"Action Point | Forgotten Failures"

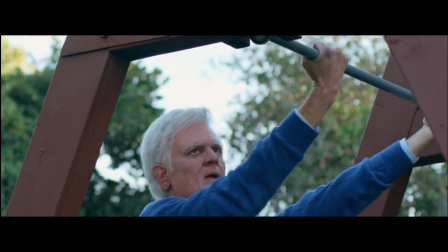[8:10]
Knoxville stunts are nothing short of amazing here, though.
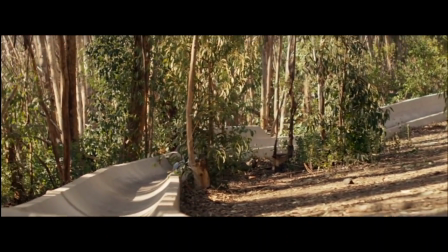[8:15]
I also love the parts of this movie that recreate the real attractions that were a part of Action Park.
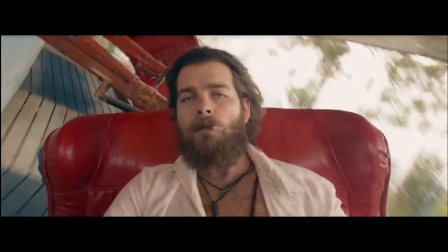[8:21]
Again, the story reminds me of those 80s comedies showcasing these lovable misfits.
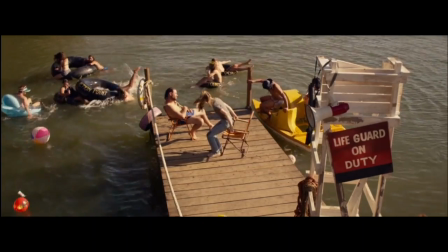[8:25] They shouldn't we be facing the water in case someone needs help? Let God sort them out.
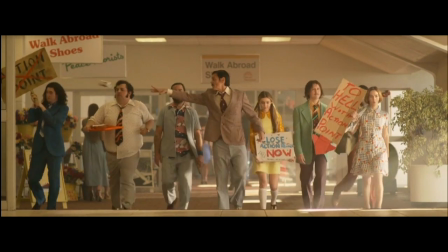[8:33]
I really like the supporting cast made up of the young Action Point employees, as well as the addition of DC's daughter into the story.
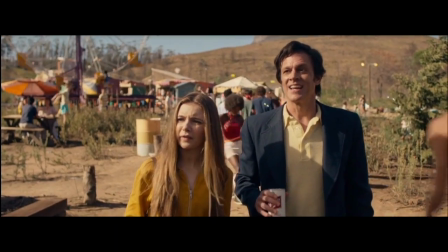[8:41]
It gives his character motivation and purpose, and showcases what a good actor Knoxville can be.
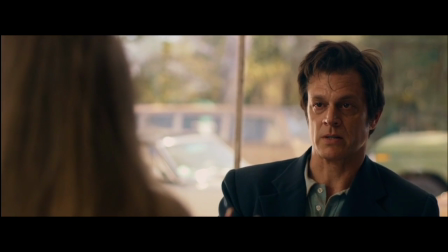[8:46] I guess the shit birds in the park, they became my family.
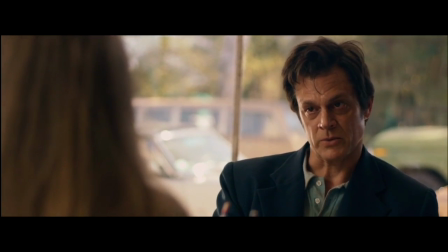[8:53] And I didn't want to lose them like I lost you.
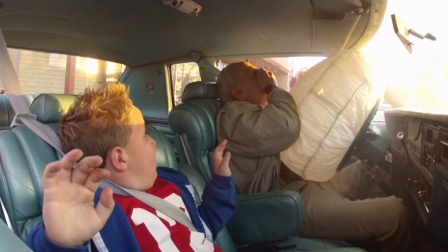[8:57]
A lot of people take for granted how great he is in Bad Grandpa, not just in the comedy, but in the dramatic narrative sequences as well.
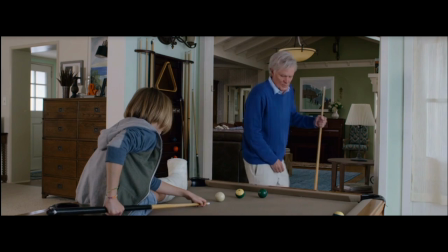[9:05]
And speaking of Bad Grandpa,
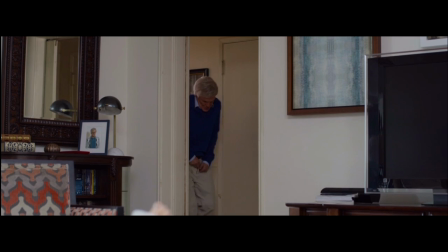[9:06]
one of the worst elements of this movie is the flash-forward segments featuring a present-day DC recounting the events to his granddaughter.
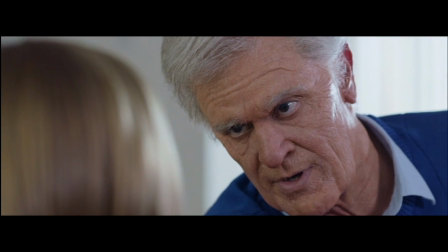[9:14] Your mom ever tell you it's your old papa home on the greatest amusement parks of all time?
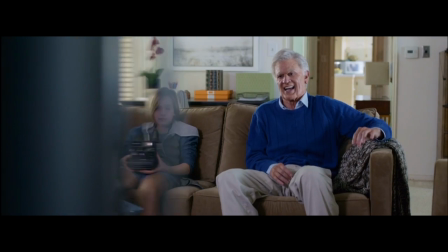[9:21] She didn't.
These scenes just feel really out of place and serve no real purpose.
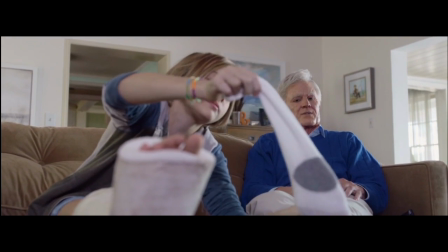[9:26]
There's jokes like this which just feel like it would have been a hidden camera gag from Bad Grandpa,
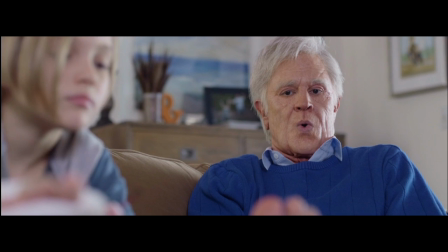[9:31]
but it's played straight in a narrative format and it just doesn't work.
There'd be more claims and lawsuits and jackhole attorneys coming around.
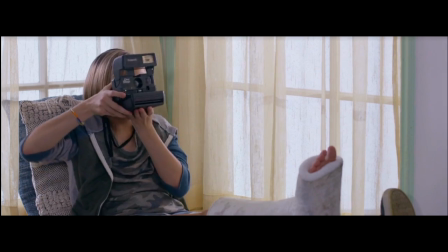[9:39] So what'd you do? No! Ah!
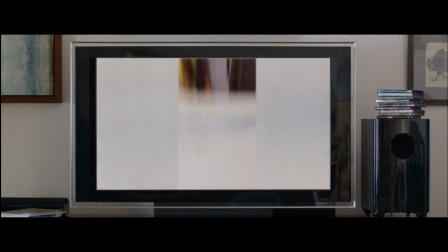[9:47]
I can't be sure, but I have a feeling that these scenes may have been mandated by a studio executive trying to tap into the success of Bad Grandpa,
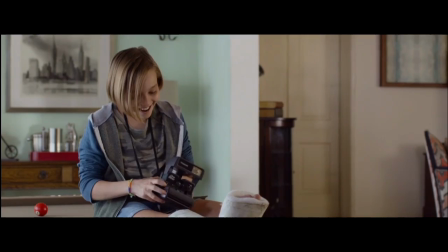[9:55]
as this stuff was a heavy part of the marketing as well. I mean, either that or they were reshoots needed to pad out the barely hour runtime.
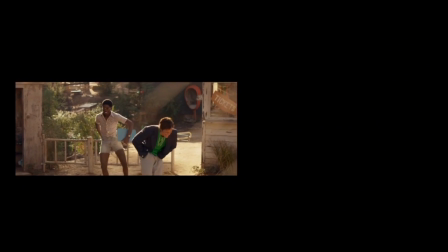[10:02]
Seriously, the credits roll at just 1 hour and 16 minutes, with the old man Knoxville stuff taking up about 16 minutes itself.
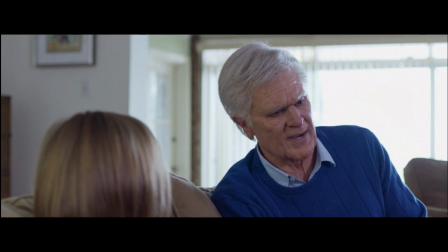[10:09] That's my damn legacy.
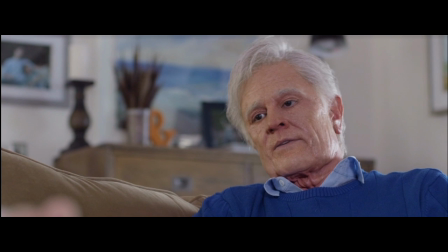[10:12]
These scenes, along with throwing off the pacing, also ruin any chance of natural exposition because there's an accompanying voiceover into the story.
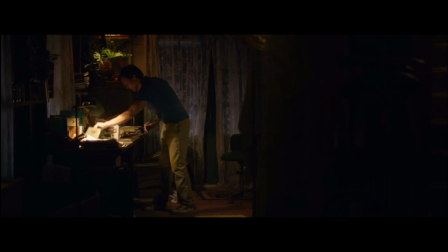[10:20] I knew I had to come up with a big idea. An idea that would catch fire and help us compete with those corporate douchebags.
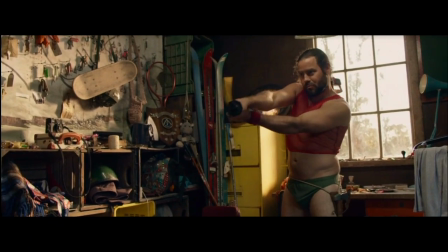[10:27] But, whew, it wasn't easy.
It's cliched and simple, but there's a reason people always say show and don't tell when talking about filmmaking.
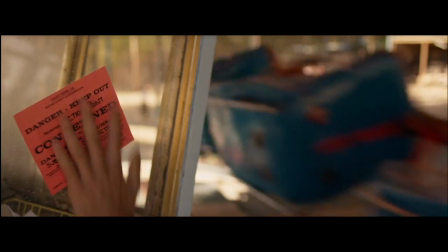[10:35]
Here, all the character development just gets told to us by a voiceover.
As I was lying on my back on the verge of a seizure, something happened.
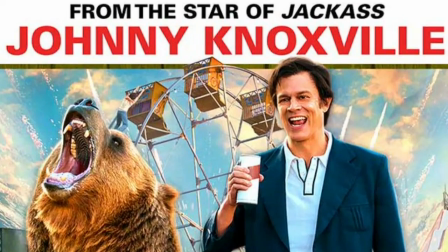[10:45] It was a damned epiphany.
Between this and other bizarre marketing choices, you can see how Paramount was vying hard to sell this movie to Jackass fans,
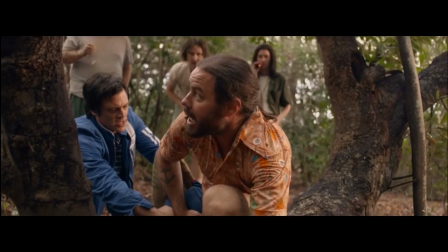[10:54]
instead of allowing it to be its own thing, which I think actually hurt the movie in the long run.
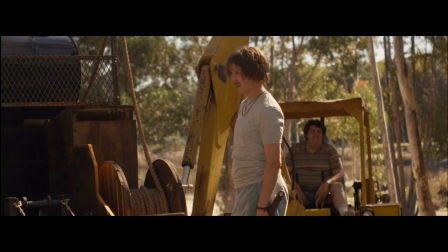[10:59] It's not an attraction, it's a stunt we can charge admission for. We're gonna make a bundle. Let's see what this baby can do.
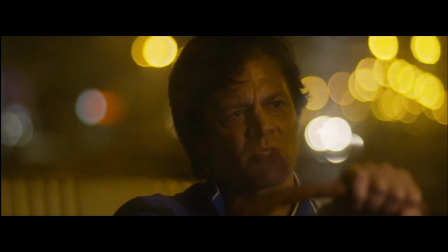[11:05]
There needed to be a balance between narrative stuff and the more Jackass-inspired stunts.
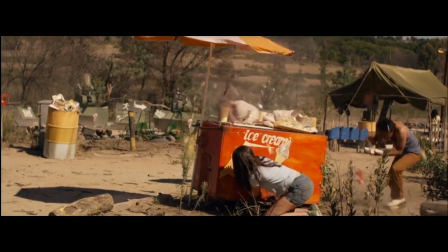[11:10]
But the movie doesn't really know where to draw the line between the two.
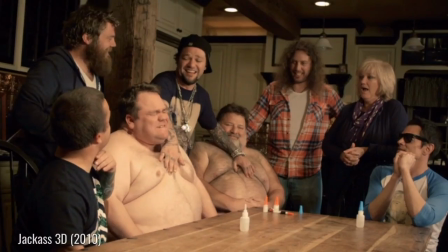[11:14]
The Jackass movies are known for their lightning-fast pacing, non-stop laughs, gross-out gags, and the real-life camaraderie of the cast and crew.
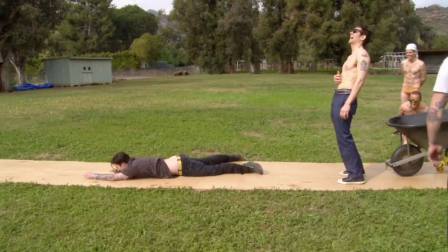[11:21]
Something that can't really be replicated in a narrative feature.
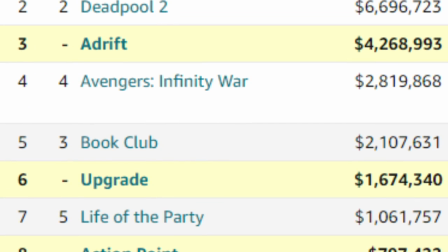[11:25]
I guess audiences just realized this, as Action Point opened at number 8, grossing only $5 million of its $45 million budget.
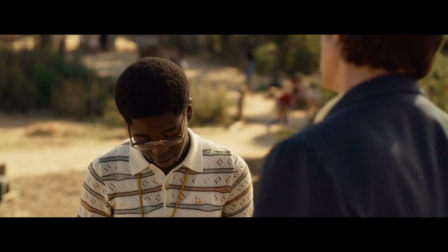[11:32] How much time do we got? 10 business days. We're going to have to make a real push here, I mean...
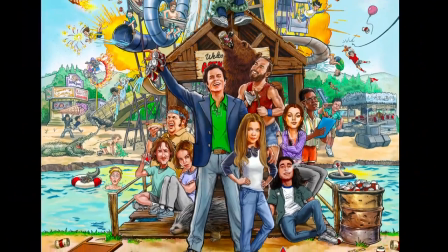[11:39]
Paramount continued to mismarket the movie post its theatrical run,
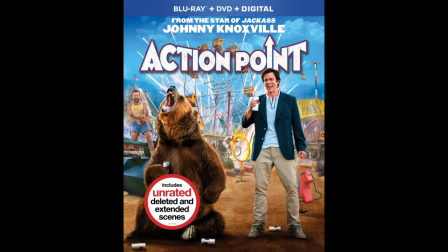[11:43]
replacing the fun 80s-inspired poster art with a more Jackass-inspired one for its Blu-ray release.
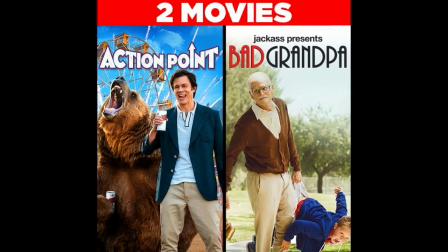[11:50]
They even packaged this movie with Bad Grandpa to try to boost sales.
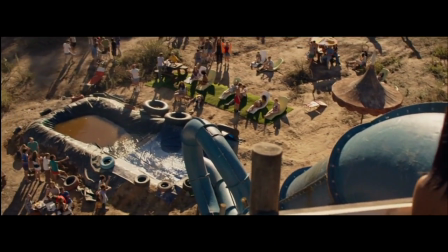[11:54]
The movie is less about stunts and pranks, and more about an era when a theme park like Action Point could actually exist.
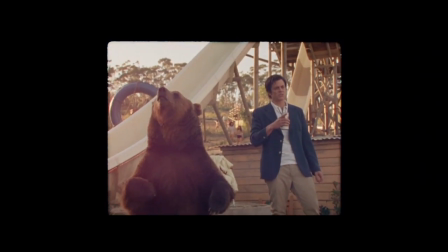[12:01]
Johnny Knoxville, as always, is just great.
I didn't build this place for you or the bank.
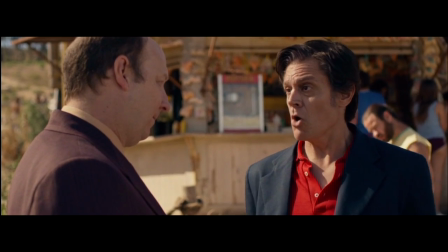[12:06] I built it for the kids. So, I'm not selling to any of you fanny blowers.
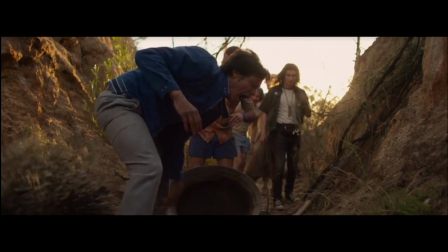[12:12]
Like Bad Grandpa, I feel he excels when he can mix physical comedy with a level of dramatic performance.